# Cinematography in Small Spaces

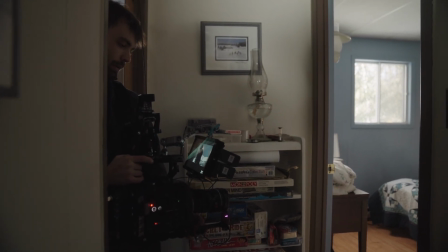(0:02) Slight push in on this Logan, but nothing much. And camera has frame.
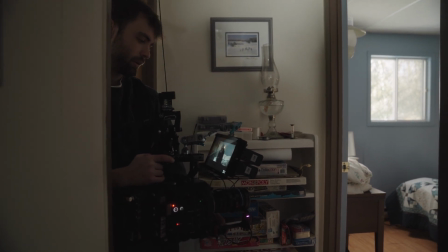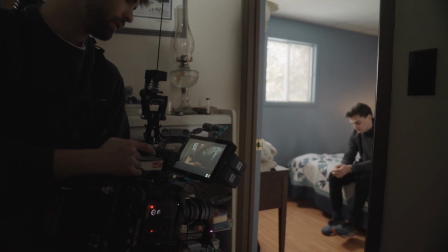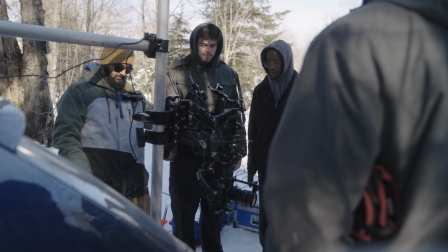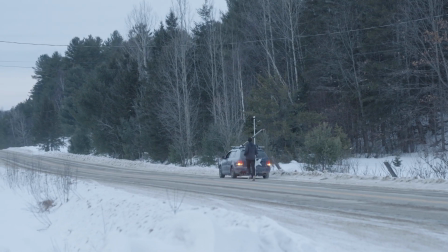These are great. So how do you approach cinematography in small spaces?
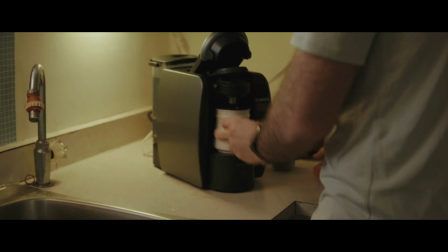(0:34)
That's the subject I'd like to cover today, and using my most recent work on a spec project for Exact Nutrition. This was shot on location in a beautiful cabin cottage
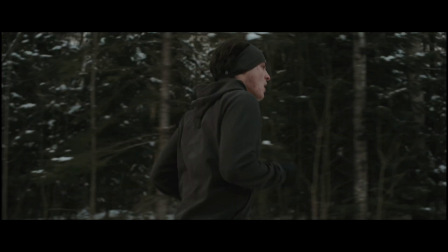(0:48)
alongside some running sequences that we did along the roads and the paths that led to this house.
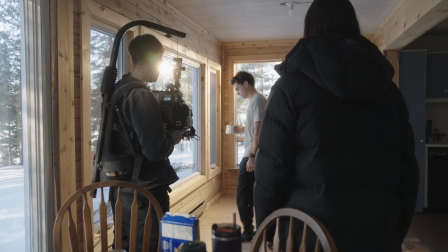(0:54)
Now, this cottage was a very, very small location to work in, so I'd like to go over some of my techniques and some of my different ways that I like to approach cinematography when you're met with these smaller locations that don't offer the luxury of having a lot of space, at least on the inside of the location. So my main approach for cinematography in small spaces would be using larger lights or larger sources on the outside.
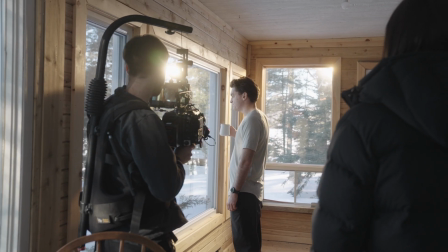(1:26)
So keeping the clutter of all the big stands, all the bigger lights, keep that to the outside. This allows for a more naturalistic look and allows you to get those lights a lot farther away,
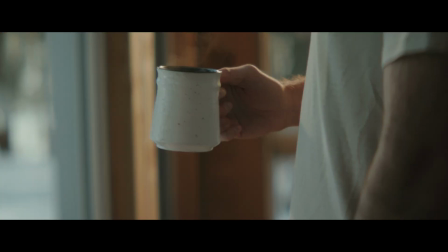(1:37)
therefore creating that distance that is required to have those natural shadows and those natural occurring rays, if you will. Now, what you can use within the house or the small cramped space, you can use a lot of fabrics, a lot of things that can be moved around easily, a lot of things that can be broken down and set up quite quickly.
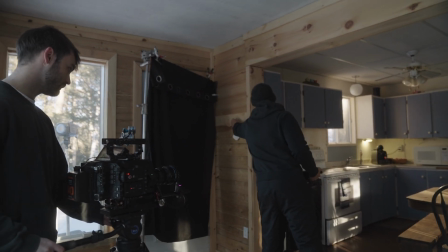(1:58)
Now there's one example that I'd like to go over, which was we had this shot that was pushing in on our main actor. And we had a lot of spill coming from camera left onto this wooden wall that we wanted to get rid of. So simply by placing a negative fabric along that side, we killed that,
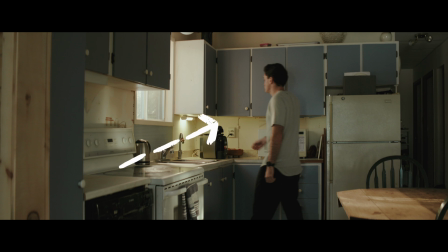(2:19)
created more contrast, and allowed our eye to go to the subject a lot more easily. And the basics of controlling your light on the inside really plays its part here, because those fabrics and things can be moved around quite quickly, and we create that natural consistency with using our bigger sources on the outside,
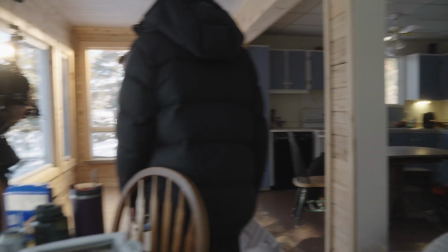(2:45)
and it also frees up the room quite a bit more so that cast and crew can be more comfortable and move around and work a lot easier in the space. I would say, as far as fixtures to be used on the inside, start looking at using your tube lights, start looking at using your small MC lights. Now we had a practical in that same shot. Light things with practically as much as you can. Another example of a small source used on the inside would be, we had this small panel light that was extending our window source from this shot we did of him getting ready in his bedroom.
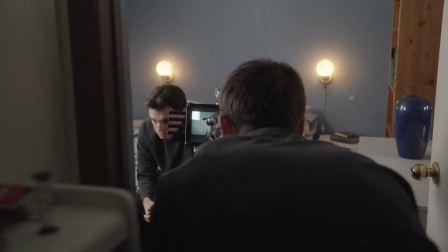(3:21)
We had the practical lamps on because it was supposedly early morning in the film,
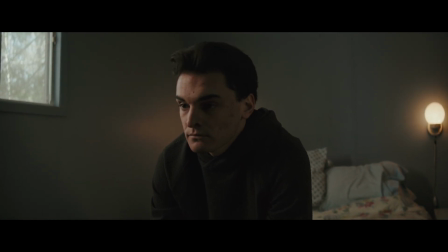(3:26)
so it kind of made sense that, you know, the lamps were still on at this time, and that window light that we see was extended so that it was motivated by this small 2x1 panel, which we had vertically to reduce the spill on the walls and maintain it on our main actor.
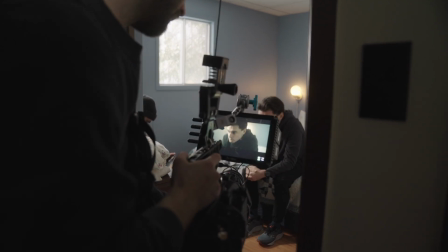(3:44)
And again, this comes back to the principle of, when you're in small and tight spaces, be effective and be simple. And if it looks good, it is good. So you don't have to overcomplicate things when you're working in these spaces. Just try to keep things to a minimal so you can move fast and there's not a lot of resets between your different setups.